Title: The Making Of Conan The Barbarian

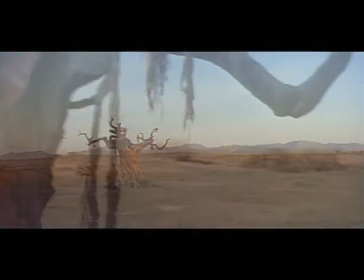2223s
We love that scene of the crucifixion because it's the reverse of the real crucifixion.
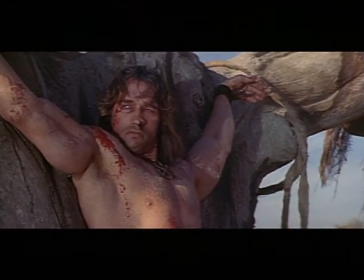2227s
You know, where the real crucifixion is Christ is up there and he wonders if God has forsaken him and he's helpless and the Roman comes up and sticks him with the lance and everything and says, there, where is your God now? And of course, what happens to Arnold is a complete opposite.
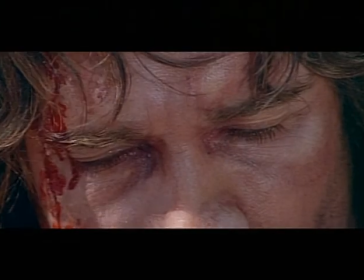2244s
It's so unchristlike is that this vulture lands on him and starts picking at his wounds.
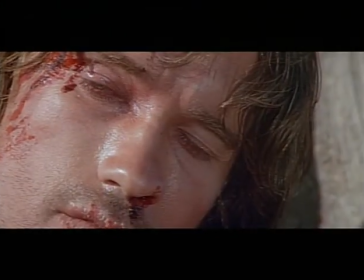2252s
The gods, in fact, are insulting him. Crom has deserted him. And what does he do? He does what is so great in R.E. Howard and so great in Conan always. He bites the vulture.
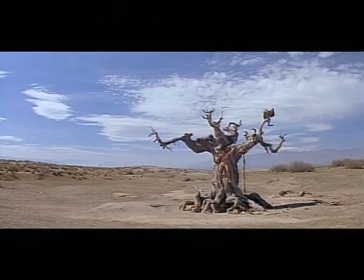2267s
He has nothing left but his teeth, and he bites the vulture and chills it and spits it out in defiance. There was actually a real vulture leaning over to me,
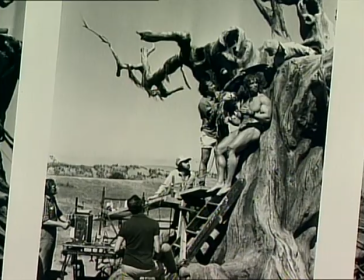2278s
but then pulling back, and then we picked it up by putting this vulture that just died
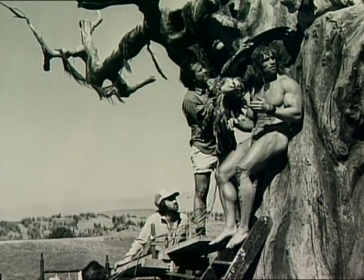2285s
mysteriously and I bit into that neck and the reason why I remembered it very carefully was because right after that the medics always ran up to me
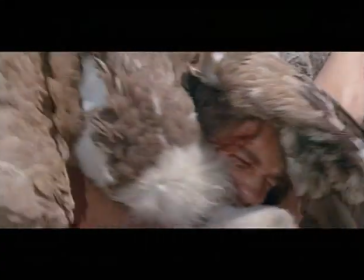2295s
and gave me something to gargle with because of the danger of getting really really sick
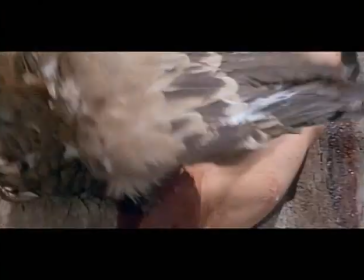2301s
because of this being still in a real thing you know except it was now stuffed
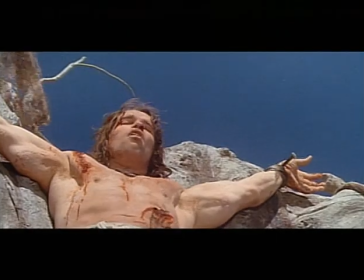2307s
and all that but I mean just very primitively done he
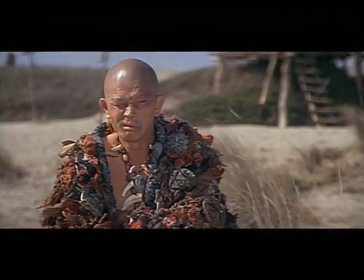2314s
said you were a wizard did the gods owe you any favors
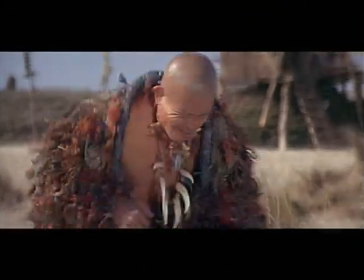2319s
when we did the scene where I'm suspended
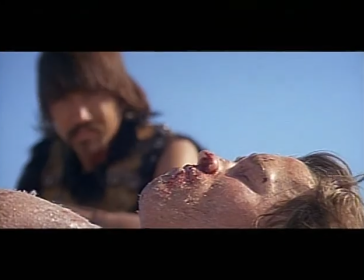2323s
and I'm basically dead and then they'd bring me back to life and they had
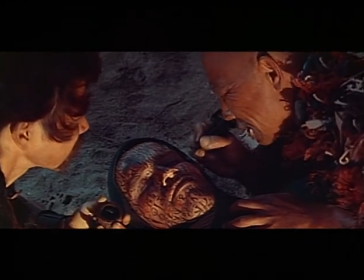2328s
to put all those different symbols on my body the makeup department I
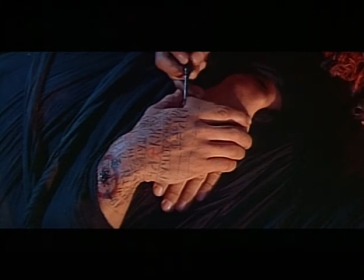2333s
think did an extraordinary job there I was always influenced by the Japanese cinema.
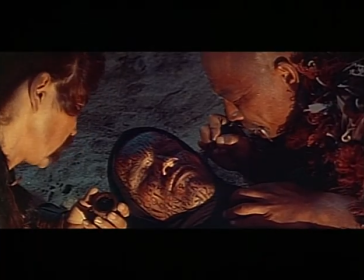2338s
Painting his face is directly stolen because it came from Kobayashi, Hoichi the Earless.
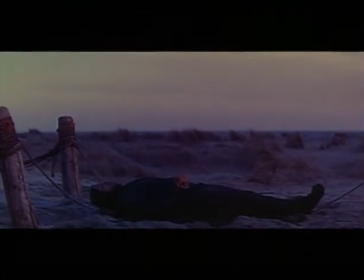2345s
And in Hoichi the Earless these spirits are going to come and they paint his face and do incantations but they forget his ears and they rip his ears off.
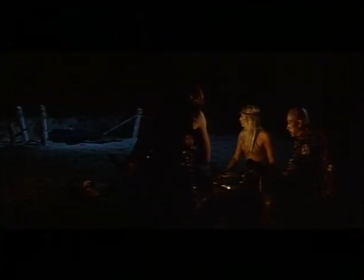2355s
So we decided to paint his face and that these spirits were going to come and of course we painted his ears too and his hands and the whole idea of that is
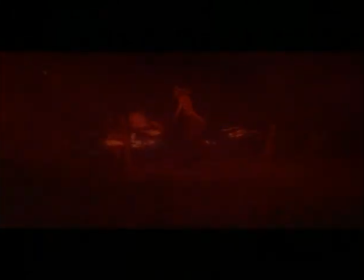2364s
to show her that she is going to fight them and she by fighting him knows she will drive them off but she knows she'll pay a price for me it was of course not that difficult at all because I was just lying there I remember I was
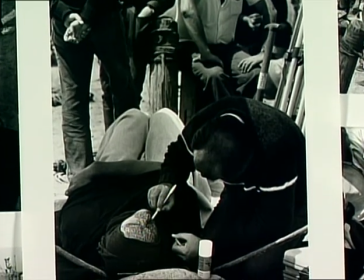2379s
lying down the beach and these guys were all crawling around me and doing their painting and stuff with it I fell asleep because it was just so
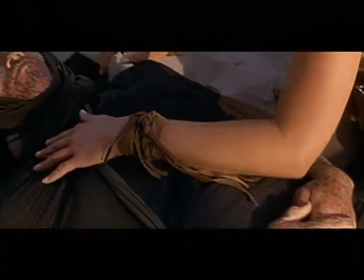2386s
soothing was like getting a massage on the beach or something like So this was the least difficult moment of my making of Conan.
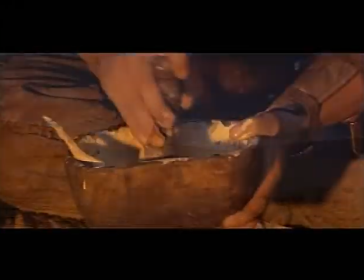2395s
John Milic and I spent an incredible amount of time building model airplanes and painting them in these different camouflage motifs.
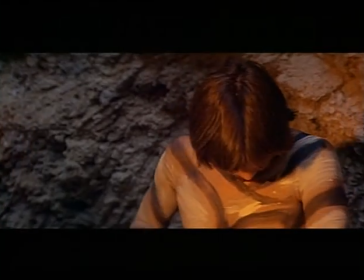2404s
And I think it was from that that he had this idea, well, let's camouflage the bodies.
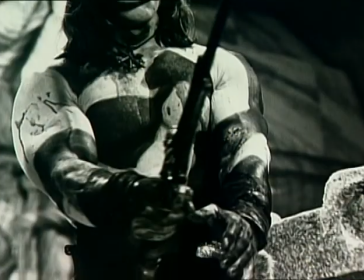2410s
Arnold and Samuel and I had to go all get painted up so that they could see what we looked like. And John knew already, even before we did it, that it was going to look good. That's why we did it. The thing about that paint, though, that was so terrible, it was soap-based because they didn't want it to crack. So it itched. You would have this on and your skin would just, ugh.
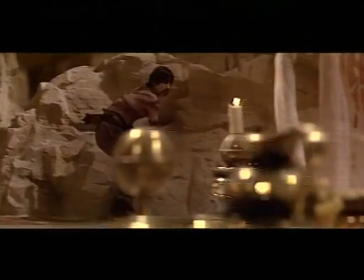2431s
As I remember in one of the hotels we were staying in a day of shooting in that war paint, and we couldn't wash it off, there was no water.
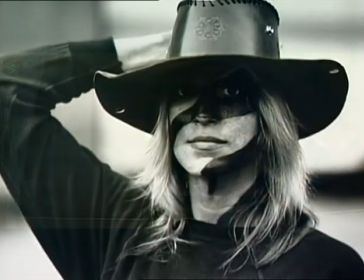2437s
So we had to sleep in it.
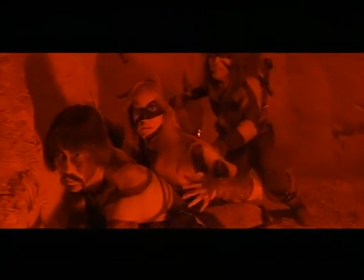2440s
The real hidden truth of the cult of Set and the cult of Thulsa Doom was that they were
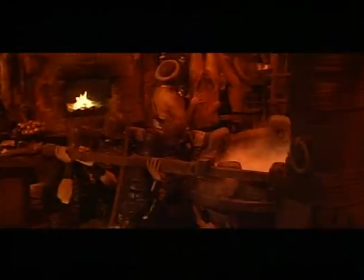2446s
cannibals and that they were eating human beings and tasting of the most forbidden fruit.
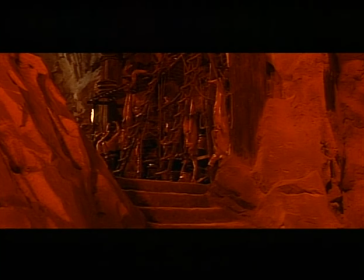2453s
And so you wanted to see that, you wanted to see all the bodies that are skinned and gutted like animals hanging up and then making the soup, the sacred soup and carrying it. and we called it split pea in hand because it looked like split pea soup, but you saw all these hands in it, you know.
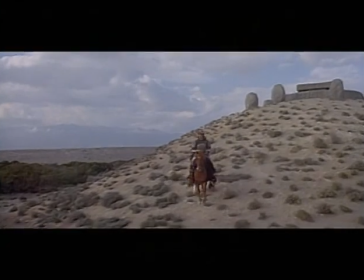2474s
All these sets, everything always had a reflection in history, and so the Stonehenge, there were many all over Europe.
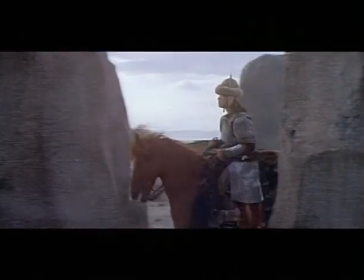2482s
There were these temples that were built with rocks on top of one another, especially in circles like that and everything.
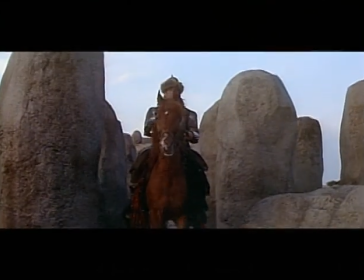2489s
So Ron wanted to do that, and what was really quite amazing was how quickly they did it. We reshaped the desert to build two huge sand hills.
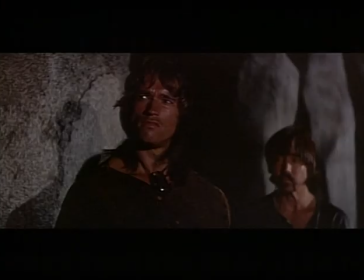2498s
You know, the big Stonehenge boulders were all styrofoam with fiberglass coatings, and it was right on the money.
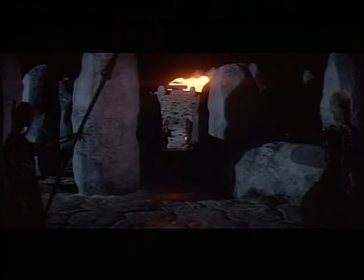2506s
It was exactly what we needed to stage the whole end sequence in.
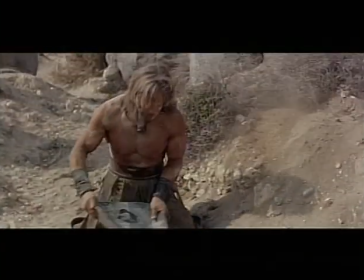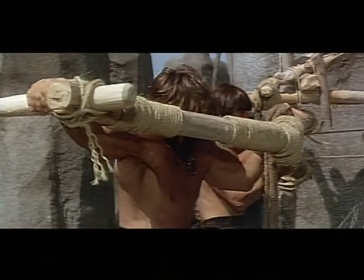2517s
The one trap is really good, you know, where you see him building that.
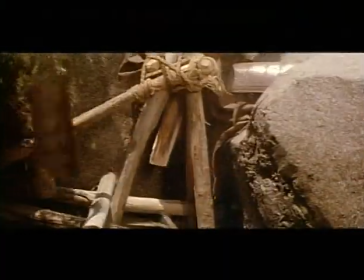2521s
And it really works because you see his helmet, and you see him hit it with the hammer, which sets the whole thing off, Then it swings around and skewers him. And I love Arnold where he's looking at Sven, hanging on the thing going, what's wrong? Are you upset today?
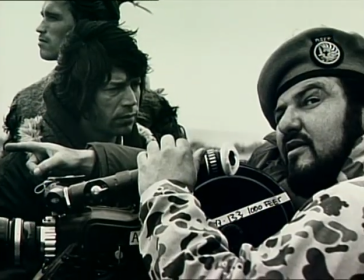2536s
John is a military tactician, and he thinks like a military general.
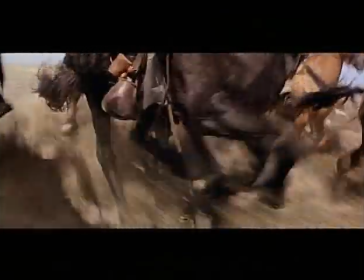2541s
So everything that was involved in that final battle,
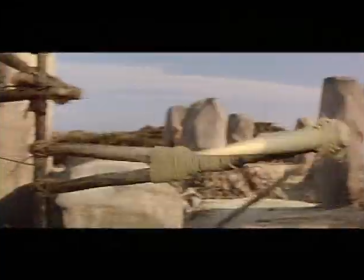2545s
from the punji sticks and the spike that went through Sven Oli Thorsen and things like that, all came from John.
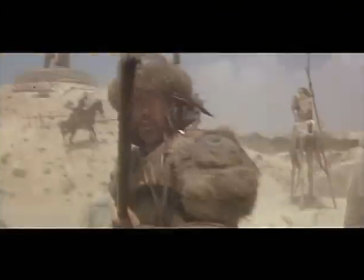2553s
The trickiness of making those things work is to integrate the technology into what we have to do physically with an actor. There was absolutely no animals injured.
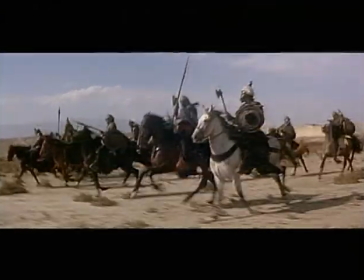2566s
The only animals were the Great Danes, these huge Scandinavian guys. They were the only ones who were ever injured. But the animals themselves, real animals, were never injured.
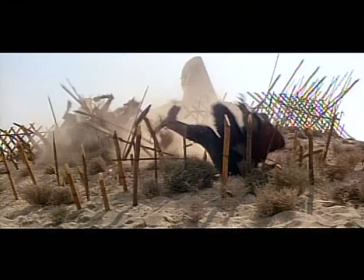2577s
Talking about animal rights activists, they picketed that sequence that I was involved in. It looked supposedly so real to the animal rights people that they questioned the truth of the stunt.
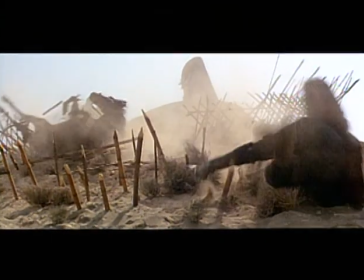2590s
And they thought that this horse had gone through these punji sticks that were used in Vietnam. And they talked to John about this. And I think John's answer to those people was very succinct. He said, ladies and gentlemen, did you see a stuntman falling through those sticks prior to the horse going through them? When that horse fell down the hill, there was a stuntman ahead of the horse. Do you think the stuntman died? No. Well, the horse didn't die either. They were made out of rubber.
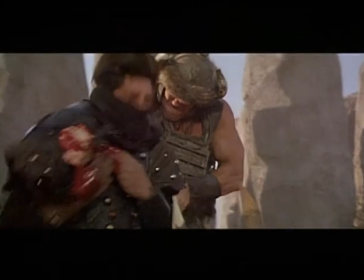2618s
The violence in Conan fits. There's no gratuitous violence. There's no making fun of violence.
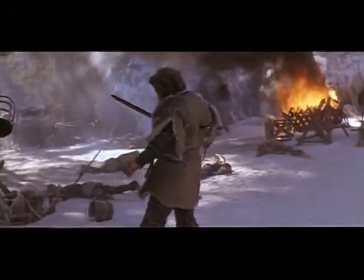2624s
To me, violence is really repugnant when it cheapens human life. One of the things that was very good about Conan as compared to other comic book characters is that Conan could be hurt.
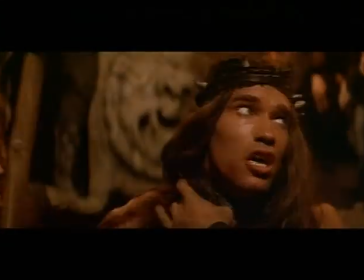2636s
Conan was mortal, you know. Conan didn't come through these fights unscarred, either physically or mentally.
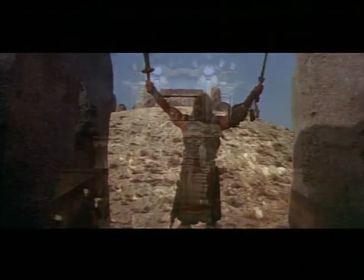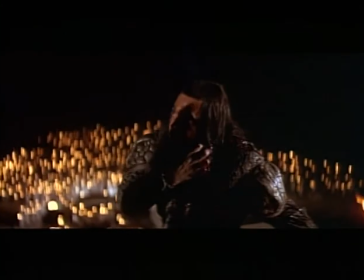2654s
He wore a specific harness, protected him from the ear to the shoulder, because I was supposed to hack on the beginning of the neck.
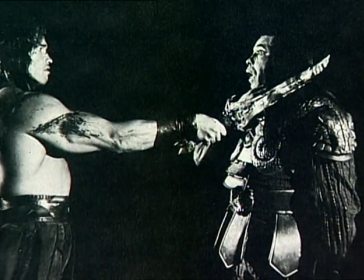2663s
We practiced it, first with a very light sword, and then with a heavier sword. And it was amazing that because of all the practice that we've done for this scene, that James Earl Jones felt comfortable enough that he actually himself stood there.
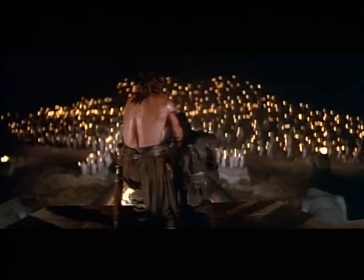2682s
So I did the scene over and over with him from behind my shoulder, from the side,
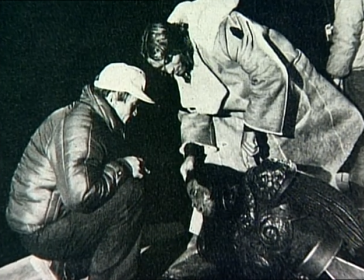2687s
over his shoulder and all that, and I think they used him a dummy for some close-up from behind where they didn't need either one of us.